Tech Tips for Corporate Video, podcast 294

Hey guys, got some special tech tips. Alright, well maybe not so technical, but certainly technically important, alright? I've got five hot buttons on today's topic. First of all, stop the abuse. Slides are excellent tools for doing easy on-screen graphics and video, but you know what? All the same rules apply. Less is more. Use slides to support your audience, not you. If you need notes, use notes. The slides are an augmentation, not a replacement of you as the speaker. Hey, and don't go crazy on the text, alright?
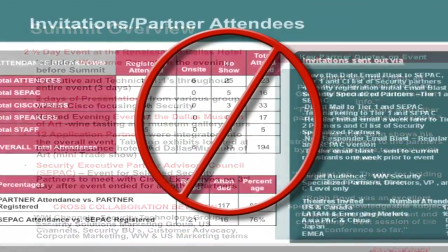(0:38)
The fonts should be even bigger than normal for one. And if you're using these things right, you'll have a lot less text anyway. And when people say, hey, you got too many slides, you know what, they're using a reference when people don't know how to use slides correctly. If you've got good supporting imagery that's a compliment to your message, don't be afraid to use as many slides as you need. Be visual. You know, video is a visual medium, so use it to help tell your story. B-roll or additional video footage is a great way to put energy into your production.
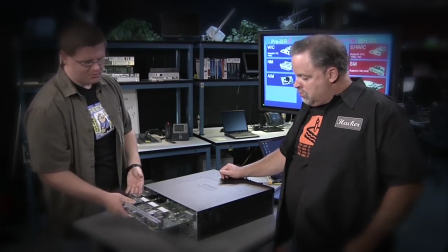(1:08)
Instead of one long, continuous interview headshot and a slide about a new product, hey, go crazy, show footage and material that can help tell the story.
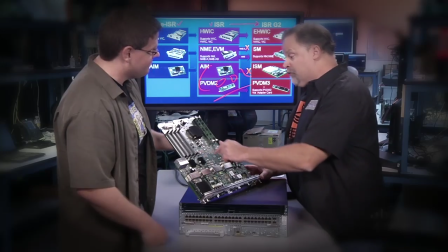(1:16)
This might be beauty shots of the product or people installing something on, anything that helps you tell that story.
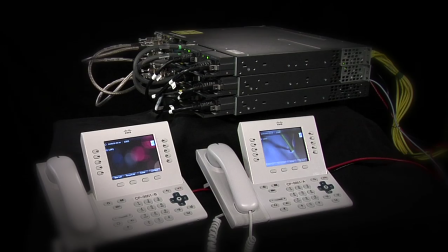(1:22)
And this cutting back and forth between the presenter and the supporting footage is going to keep your audience interested. And when it's done right, it allows you to get a lot more information across in a shorter amount of time. Now, a side note for your own personal use. Learn how to edit video, all right? It's today's word processing.
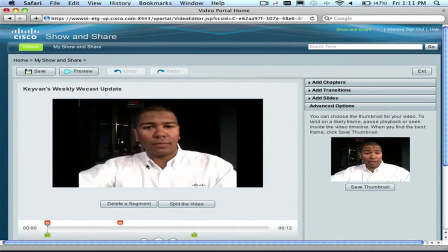(1:38)
We've got free programs on our PCs and our Macs. Not about being a professional editor. We're never going to know enough to do that.
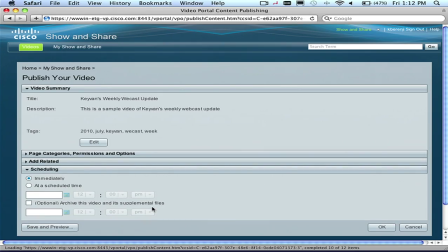(1:44)
But if we can learn how to cut down our footage to the stuff that makes the most difference, layer in some of this additional imagery, we can take it up a notch. Make an effort on behalf of your audience, all right? Tell me again. Yeah. Yeah, tell and show and tell again, and that's how you do better demos. You know what, when doing these things, either hardware or software, a simple trick is to tell the audience what you're going to do, then show them, and then tell them again. Let me give you a simple example. Finding TechWise TV online. We've got a couple of places to interact with our content. We've got the main page for the videos. We've got the blog, and we've got the YouTube account, and of course our Facebook fan page. I know all of you are on there. And let's take a look at how we get there. Well, listen, all you've got to do is launch a browser, then we're going to type in an address.
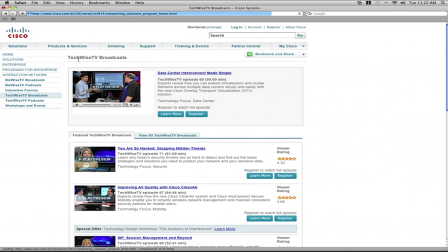(2:25)
Let's see, TechWiseTV.com. Click to preview a show. Look, you can do all kinds of things on here.
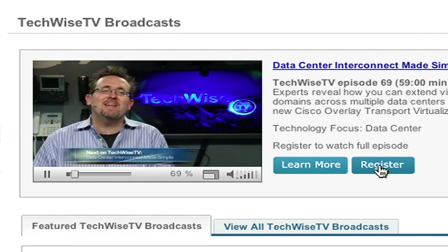(2:31)
Certainly register, find some content you may have missed. It's all right there for you. How about the blog?
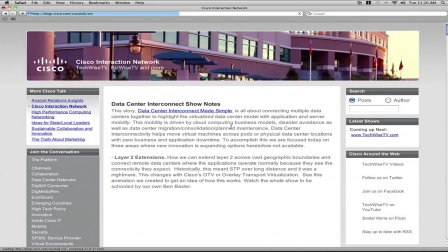(2:36)
It's simply blog.techwisetv.com. Hey, notice right here, right on the side of the screen, you get to our YouTube account.
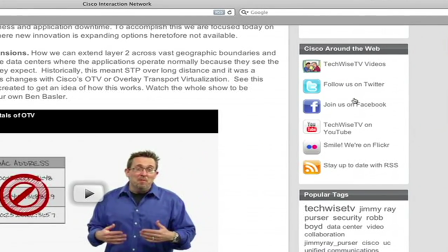(2:43)
You can find links to a lot of other things, upcoming shows and this type of thing. See how that works? Easy. Makes much more of an impact. Hey, avoid over-scripting, all right? Make this stuff conversational. Keep it engaging. Scripts are really hard to work with, so learn how this is going to work for you. A talking head video can get rather boring after a short period of time, especially if you don't have good slides in the imagery you've been talking about. And one way to keep the audience interested is by making it a conversation between two or even more people.
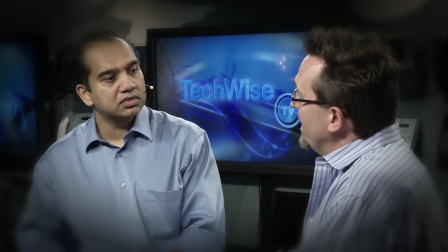(3:11)
Not too many, however. By having a host and at least one guest, the audience feels like now that they're part of a conversation. And then the host, who can lead the conversation with predetermined questions or discussion points,
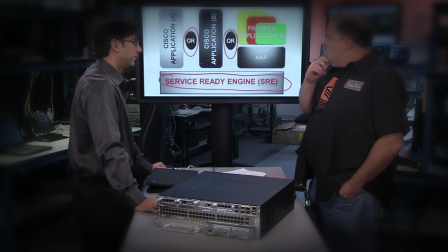(3:22)
leaves the guest to focus on their topic, the stuff that they're already an expert on, leave them in their comfort zone.
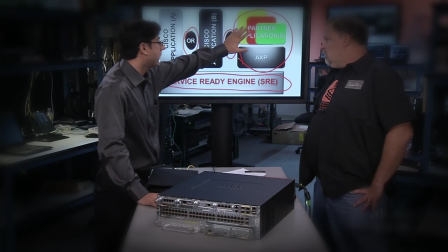(3:27)
This back-and-forth dialogue, along with the right imagery, makes for entertaining, yet now much more informative videos. Hey, relaxed and groovy, right? Talk to your audience, not at them. Being personal and genuine with your viewers, it's key. Talking in a conversational way allows the viewers to engage more with the video. If we talk as peers or even friends, it comes across as different than most presentations, and people will tend to watch and even come back for more. to get good at doing that kind of thing, you got to do a lot of it. There's no reason you can't be doing that these days. So listen, I hope you find these tips helpful. I expect you to be using them. In fact, you know what? We just used all of them in this segment.